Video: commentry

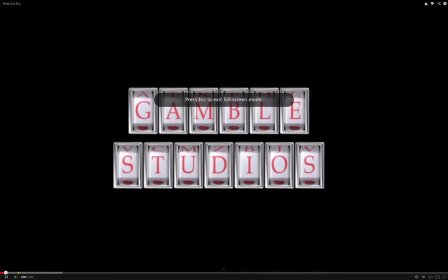[0:02]
Okay, so this is the Gamble Studios ident, and ident, you know,
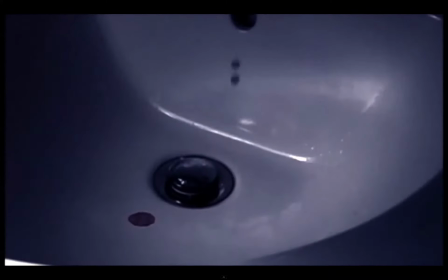[0:06]
is what makes our brand identity, and as being Gamble Casino, you know, you get the idea. We used like slow motion to show the blood dripping in the sink, with the heartbeat sound behind it.
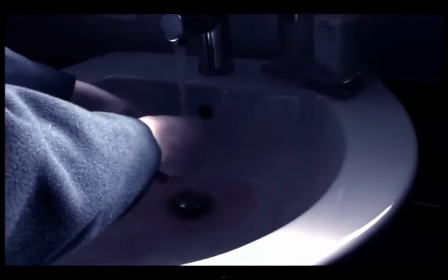[0:19]
It like gives depth to the shot. Yeah.
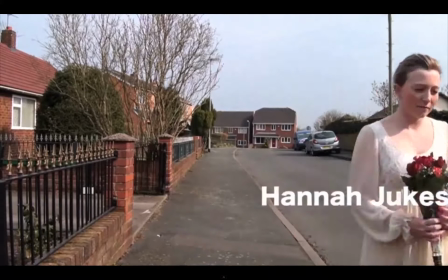[0:26]
These are our titles, and behind them we had a video of our main character walking.
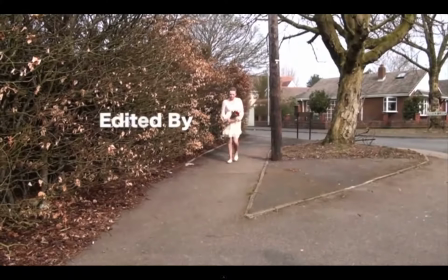[0:30]
We thought this worked better than having just plain titles on a black background because it interests the viewer more.
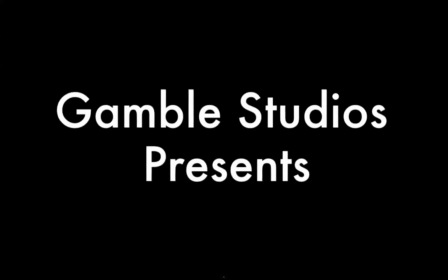[0:41]
It's like a journey to a next destination. Yeah, it gives you something to look at throughout.
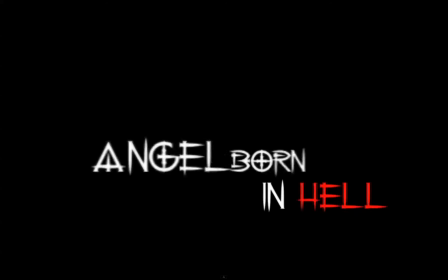[0:46] Our Father, who art in heaven, hallowed be thy name.
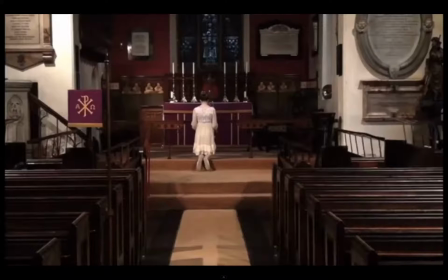[0:49]
This is a J cut, and it gives a sound effect before you see the setting, so it like takes the audience to the setting before you can actually see it.
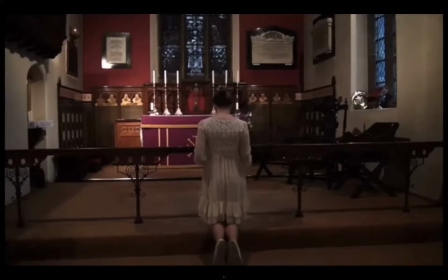[0:58]
Yeah, and the same font for the title of the film at the start there is the same as on our film poster, so you've got the collaboration between products.
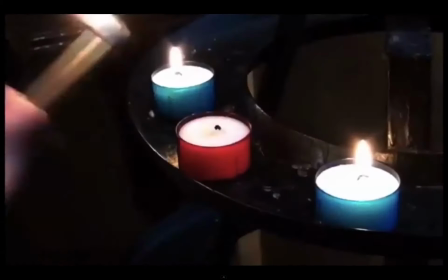[1:11]
The use of the photograph you just saw shows a relationship between the father and daughter that, you know, are in this film.
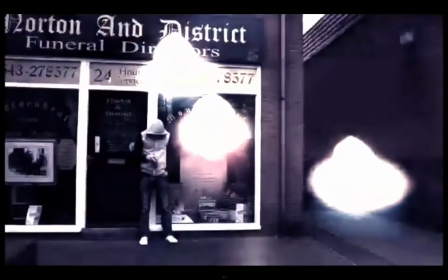[1:18]
We pushed the shot of the candles out of focus and used it as a transition to a different
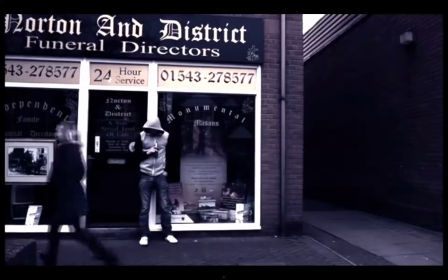[1:23]
time period and changed the colour of the footage.
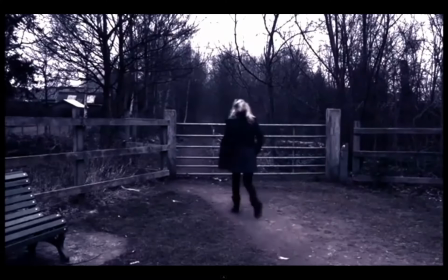[1:28]
To show that change in time.
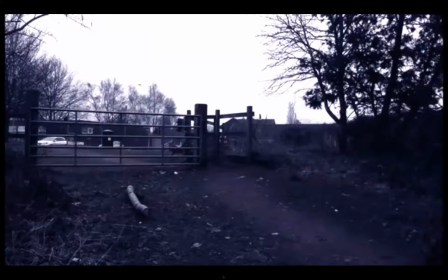[1:33]
There's match on action there, successful match on action as she walked through the gate.
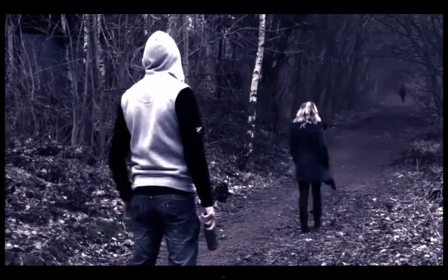[1:43]
As you can see, this is sort of building tension. Hey, he's following her. This is the slow motion shot of the bottle smashing.
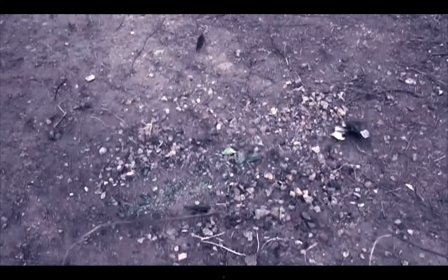[1:51]
We thought this would add emphasis to the anger and sort of show that something's, you know, about to go wrong.
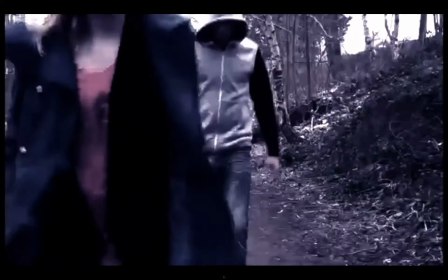[1:57]
This music like shows he's advancing on her and suggests an attack.
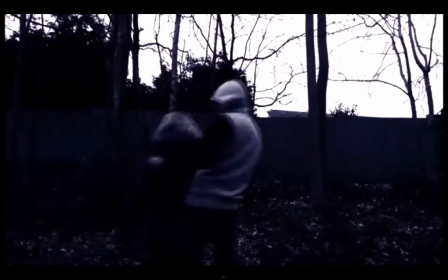[2:01]
Yeah, along with the big bang as he grabs hold of her to really emphasise that.
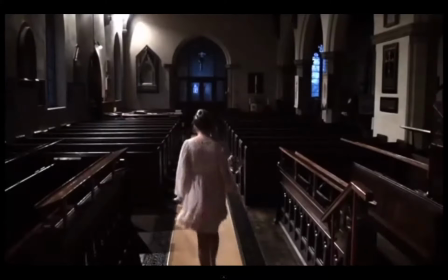[2:09]
The idea that she's in a house, in a house of God, like the church, shows that like the relationship between the Virgin Mary and Jesus.
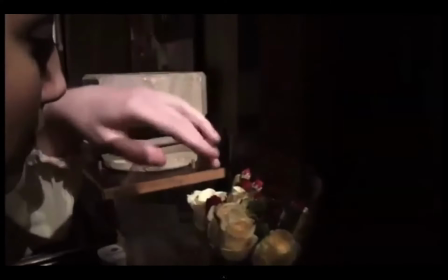[2:20]
And we use the religious props that are there to emphasise the theme.
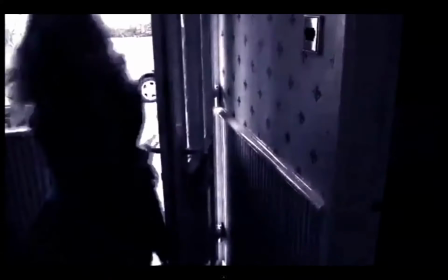[2:27]
When she's walking through the door, it was like a portal from the church to the flashback.
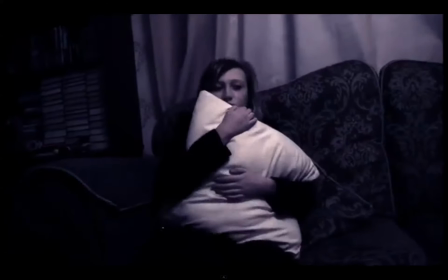[2:32]
You know, it was almost like match on action between the two scenes, which we thought was a very effective way of doing it.
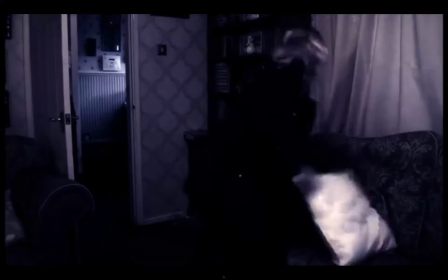[2:41]
The sort of eerie music here is building tension as well as the car, because you know, you see a close-up of the hammer now, so,
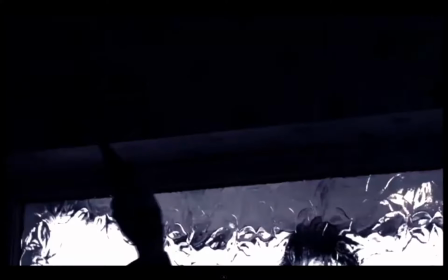[2:47]
and then a slow motion, and yeah, slow motion close-up again.
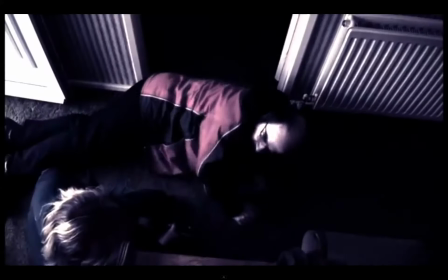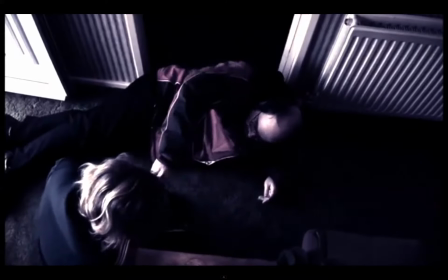[2:58]
This is supposed to be our little exchange between father and daughter as he passes on something of sentimental value,
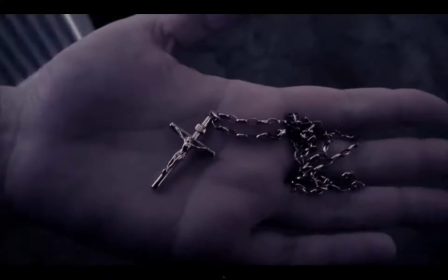[3:05]
which she keeps with her at, you know, at all times. So it's the relevance again. It's religious sentiment as well with the cross and the angel born in hell kind of thing.
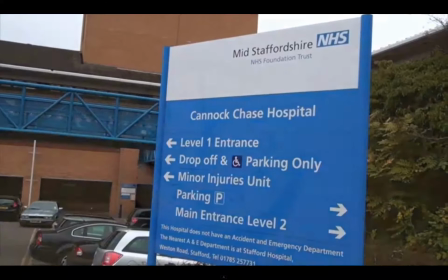[3:14]
It all links in.
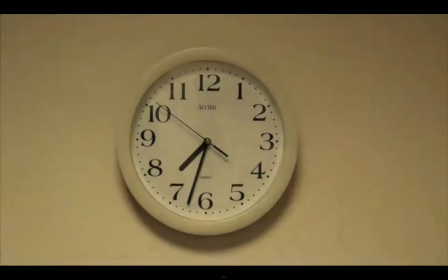[3:16]
We use this mainly to show time passing and the situation of the victim.
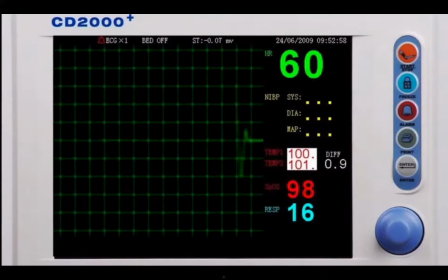[3:26]
Yeah, slowly losing his fight for his life.
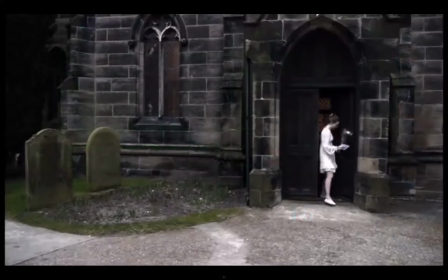[3:34]
There's a flat line, so he's died, and then we see straight to the church. She's putting flowers on.
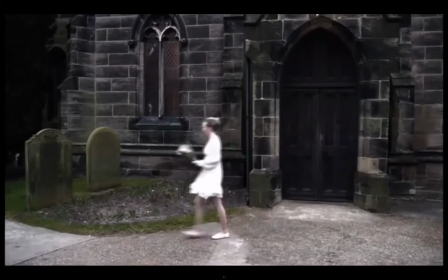[3:38]
This confirms the whole idea that he is now, you know, passed on.
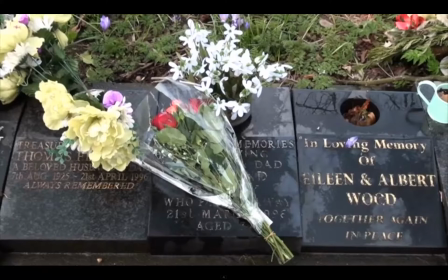[3:45]
we use this type of music to emphasise the theme, but also show like sadness and sin.
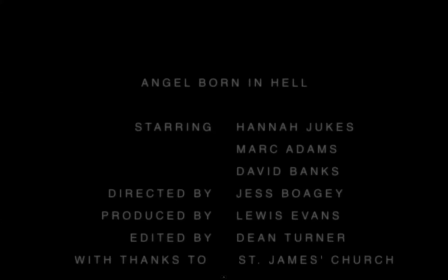[3:54]
Rolling credits, we're trying to be conventional to, you know, standard movies where you won't just have the credits, the final credits will roll up the screen.